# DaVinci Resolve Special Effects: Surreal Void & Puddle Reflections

Hello everyone, today I just want to quickly show you how I got a clip from this to this.
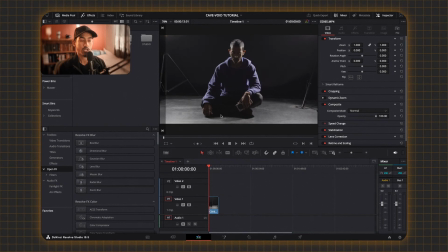Okay, so a quick rundown of the setup of the shot. I used a black backdrop, but you can just use any like dark backdrop. You can use one or two backlights to kind of outline the subject and also add the drama to the lighting of the shot. And that's basically this shot, as you can see here. Okay, so to start off, we're going to go to the color page, and as you can see here,
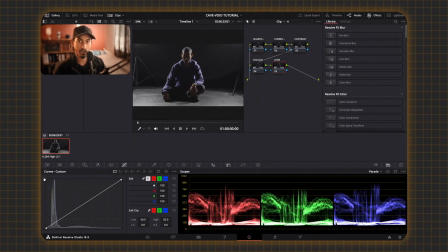I have my basic color correction nodes that I showed in my other tutorial, and I'm just going to fix the highlights and the shadows. Okay, so first I'm going to go to the correction node, I'm going to go to the primary wheels, and I'm going to fix the overall gain, basically the highlights and the shadows.
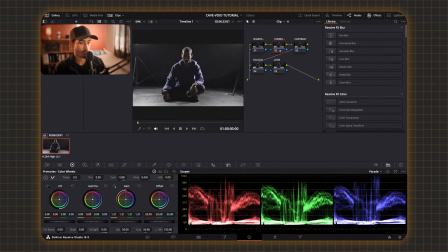I'm just going to start fixing it. I think that looks good. I'm going to go to the contrast, and this is basically where you can see. As you can see, it immediately starts to get rid of the background because it's a black backdrop.
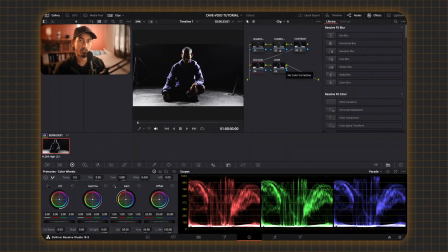So once you think you've fixed the highlights and the shadows and the overall contrast to what you think looks good, you can get rid of the color. You don't need to get rid of the color. If you think that your shot fits more with color, then you can keep that. I'm going to personally change mine because I think the black and white look fits the overall feel. So I'm going to go to the color node, and I'm going to go down here to saturation, and I'm just going to get rid of all the color.
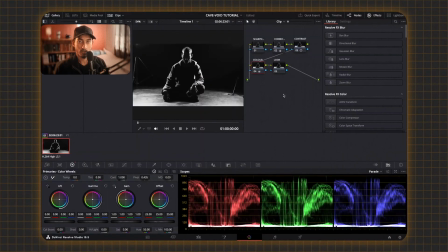Okay, so once you've finished the overall color grading, you want to do the mask, which is basically a mask that goes around the character and gets rid of the surrounding objects or anything that might ruin the void kind of feel that you're going for. So I'm going to make a new node, and I'm going to call this mask.
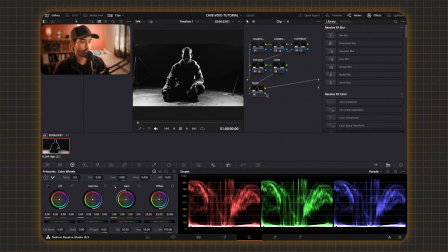And I'm going to make an alpha output and connect the blue section like the other tutorial, and you're going to connect it to this. Okay, so you're going to go to the mask section, you're going to use the pen tool, and you're going to draw a mask roughly around your character.
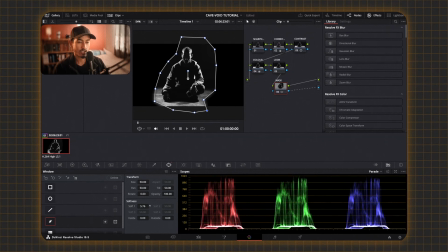Once you've done with the mask, you can just soften it a bit, and you're basically going to play with the mask until you are happy with the overall look.
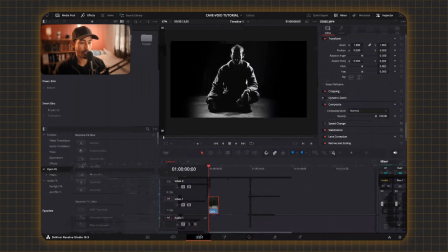Okay, so once you're happy with the mask, you're going to go down to the editing tab again, and you're going to compose the shot. I'm going to call this stage one. There we go. Once you've composed your shot, you're going to go to the transform tab, and you're going to zoom out because you want to leave space for the reflection. You want to kind of show the reflection.
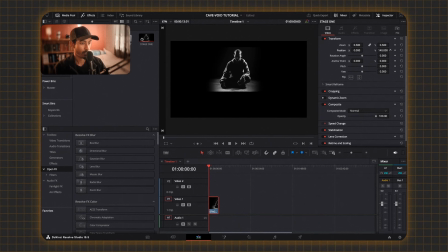So I'm going to zoom out, move this up, and as I see it's a bit skew, so I'm also going to go to the rotation section, and I'm just going to fix that. Okay, so once you're happy with the composition of the overall shot, you're going to go down to the open effects tab, and you're going to search for mirror.
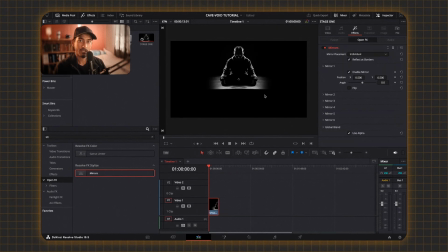You're going to drag that onto your clip, and initially it gives you a horizontal mirror. You don't want that, you want a vertical mirror. So you're going to go over to the angle section, and you're just going to flip it. There we go. And we're going to go to the Y axis, which is up and down, and you're just going to float that down.
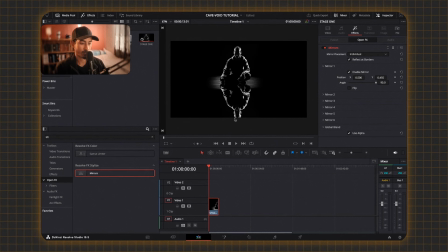Okay, so now you have a basic reflection, as you can see here. The only thing is when you play, it's kind of basic. There's no movement to the reflection. It kind of just looks like a mirror effect. So what I wanted to do to add that extra realism is I added slight ripples to the water, which is basically what you're trying to give the feel of.
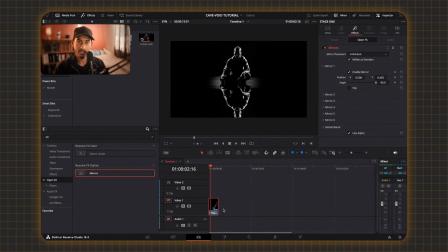So to do the ripple effect, you can do it in the editing tab, but I like to do it in the color page. So I'm going to show you how to do that.
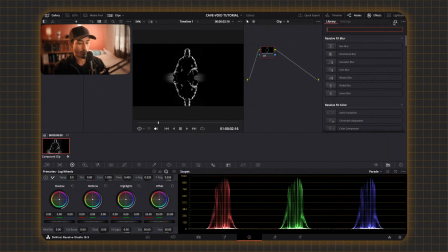You're going to go to the color page, and you're going to search for a ripple. There we go. Okay, so the first few things you're going to do to make this effect more realistic, as you can see, the ripple effect is not animated. And it has these weird cartoony kind of highlights. I don't like that, so we can get rid of them over here.
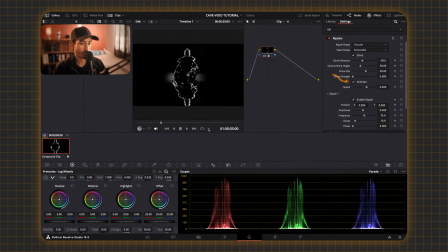And to make them animated, you're going to click the animated box. And if you play through, you can see we have this nice ripple effect. Obviously, we don't want it in the center of the frame, so we can click on this star over here. And you can drag it out of the frame, about here.
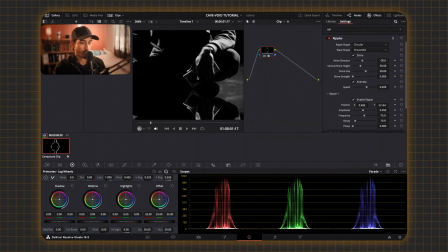Okay, so this looks okay, but if you zoom in, you can see the effect is kind of spreading throughout the clip. It's not just going on the reflection, it's also leaking into the actual subject. So to fix that, you're going to go over to this section, specifically to the decay option.
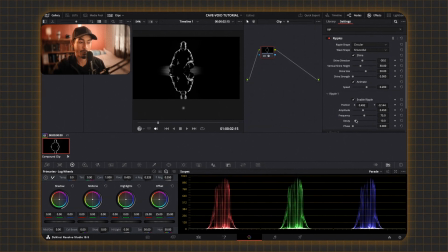Decay is basically how long the ripple survives, so you're going to bring that down so that it dies before it gets to the actual subject. So as you can see, this is the strongest.